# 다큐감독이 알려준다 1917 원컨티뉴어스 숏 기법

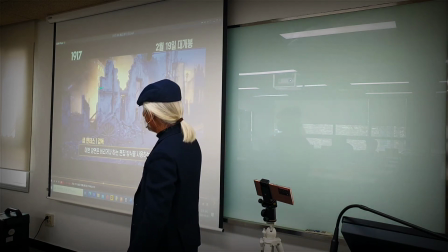그 여기에 불이 나는 걸 이제 조명을 했잖아.
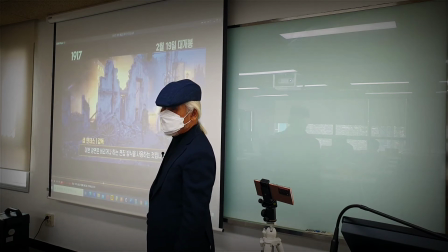여기는 조명. 할 거 아닐까요? 여기도 한 거예요.
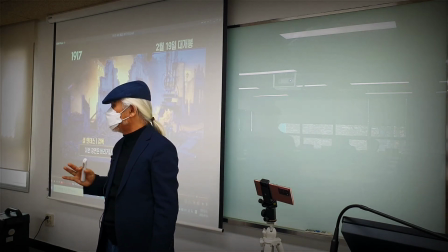눈으로는 안 한 것 같이 보이는데 다 조명을 해요. 조명을 해서 이런 분위기를 만드는 거야, 시퍼렇게.
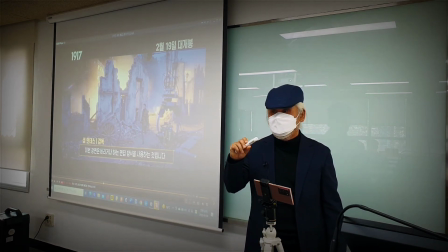색 온도 가지고 있는 거야, 색 온도. 우리가 실내 등은 3200 칼빈이라고 그러거든요.
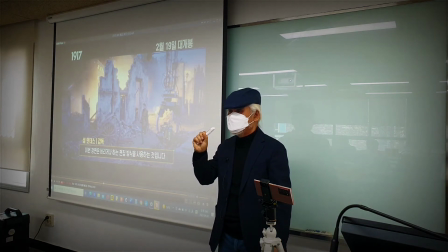실내 등은. 이렇게 시퍼렇게 나오는 거는 7000 켈빈도 이상 올라가게 조명을 해서 예, 촬영을 하는 거예요.
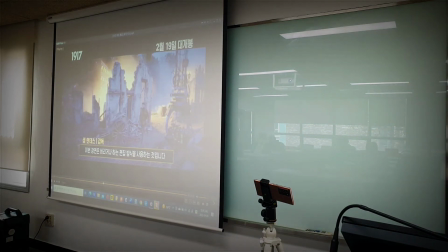We want to take that scene out.
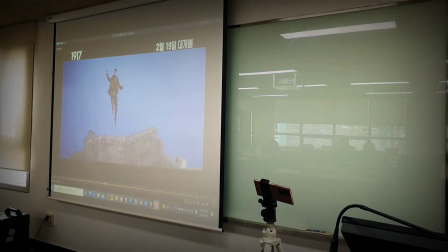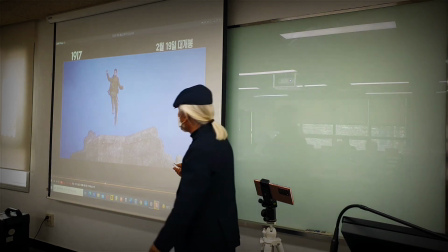영화 속에 보니까 이게
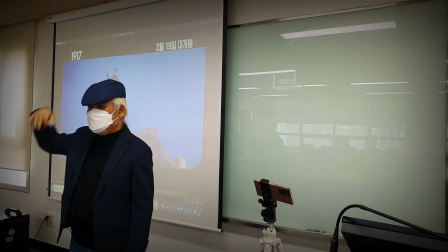바위에서 물로 뛰어내리는 예, 계곡으로 뛰어내리는 그 씬이에요.
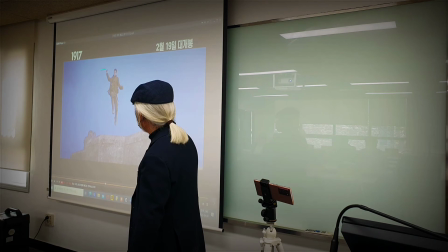로우 앵글로 해니까, 로우 앵글로 해니까, 이거 다음에 물 속에서 허우적대는 거 하면은
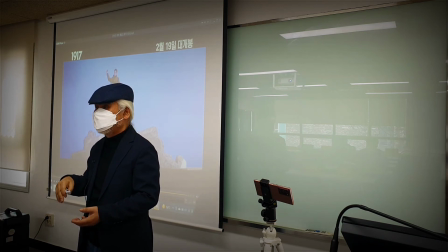물로 떨어진 게 되는 거예요. 근데 물이 아니고,
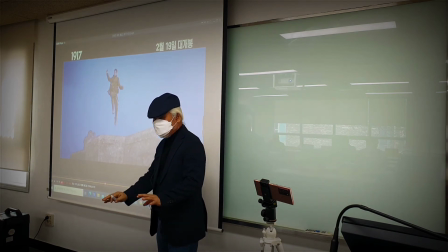그냥 바닥, 뭐 조금 낮은 데로 떨어졌다고 하면 그냥 이 바닥에 착지하는 모습만 하면 착지하는 게 되겠죠.
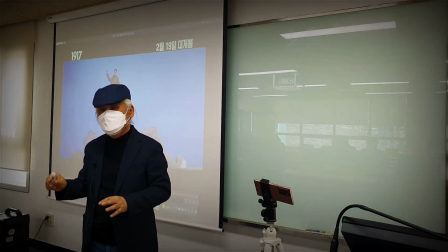물에 떨어지는 걸 보여주면 높은 데서 물로 떨어지는 거예요.
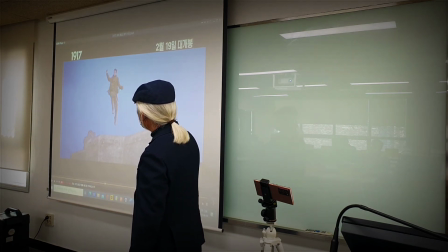근데 폼이 물로 떨어지는 폼이잖아. 여기 뛰는데 막 이러고 뛰진 않잖아요.
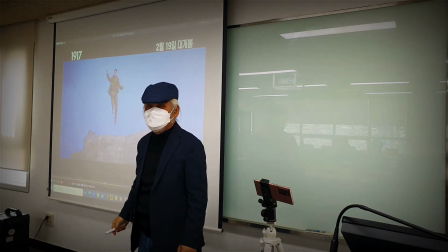그죠? 여기.
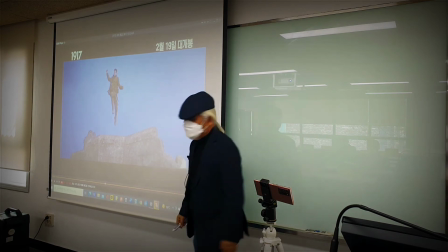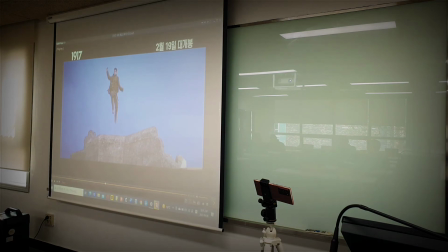슬로우로 찍어야 더 긴장감을, 긴장감을 나게 촬영할 수 있어요. 여러분 카메라도 그래요. 여러분 스마트폰도요. 지금 촬영이 몇 피로 해줘요, 여러분들이? 감독님들이? 내 핸드폰에 몇 피까지 되는 걸로 알고 있어요, 본인 거. 60 아닙니까, 60? 보통 30피, 보통 30피거든요. 근데 좋은 카메라는 60피가 되는 게 있어요. 조금 더 좋은 거는 120피까지 돼요, 120피. 그건 슬로우가 된다는 거예요. 120피로 촬영하면은 이렇게 걸어가는 것도 120피로 촬영하면은 이렇게 되는 거야. 똑같이 걸어가는 걸 찍었는데, 편집을 내가 어떻게 넣느냐에 따라서 그림이 완전히 달라져요. 그래서 내가 보통 다 30피지만, 뭐 60피나, 뭐 이렇게 촬영을 해놓으세요. 이렇게 움직이는 것 같은 경우, 뛰어가는 거라든가 이런 걸 이렇게 해놓으면은 슬로우 같이 돼요, 슬로우.
That's not possible on this film.
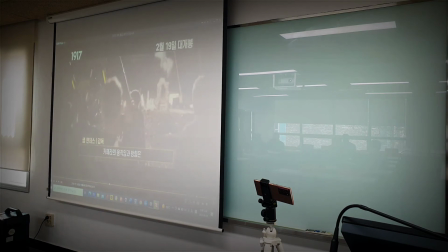the dance of the camera and the mechanics all have to be in sync with what the actor's doing. When you achieve that, it's really beautiful and exhilarating.
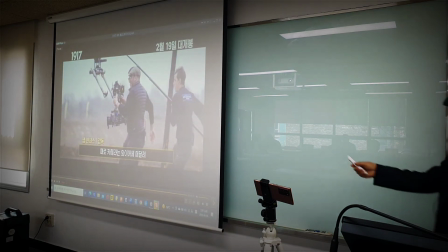Sometimes you have a camera being carried by an...
지금 이런 것들이 다 슬로우로 촬영된 거예요.
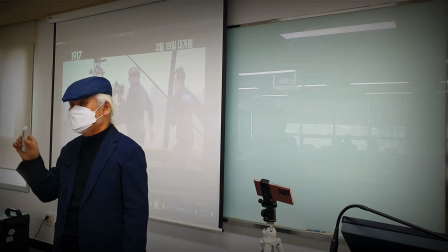나는 슬로우로 촬영하고 이제 정상적으로 30피로 했어. 근데 여러분들 편집할 때 슬로우가 될까 안 될까요?
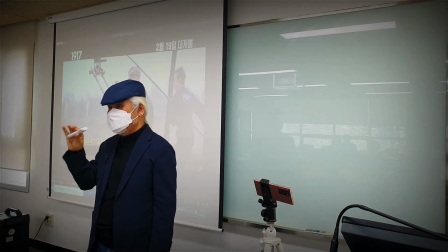30피로 촬영을 했어, 기본으로. 편집할 때 슬로우를 쓴다 그러면 될까 안 될까요? 한 번도 안 해보셨어요? 좀 화면이 트이지 않습니다.
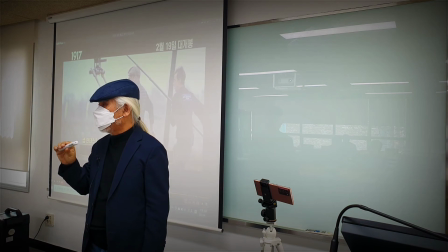예, 돼요. 되는데 화면이 퀄리티가 떨어지는 거예요.
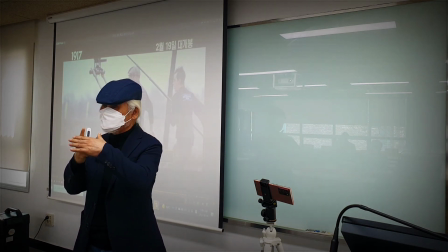왜냐면 한 장 찍는 화질을 가지고 만약에 두 배속으로 낮춰줬다 그러면 두 장이 되는 거고 네 배속으로 낮춰줬다 그러면 네 장이 되는 거예요.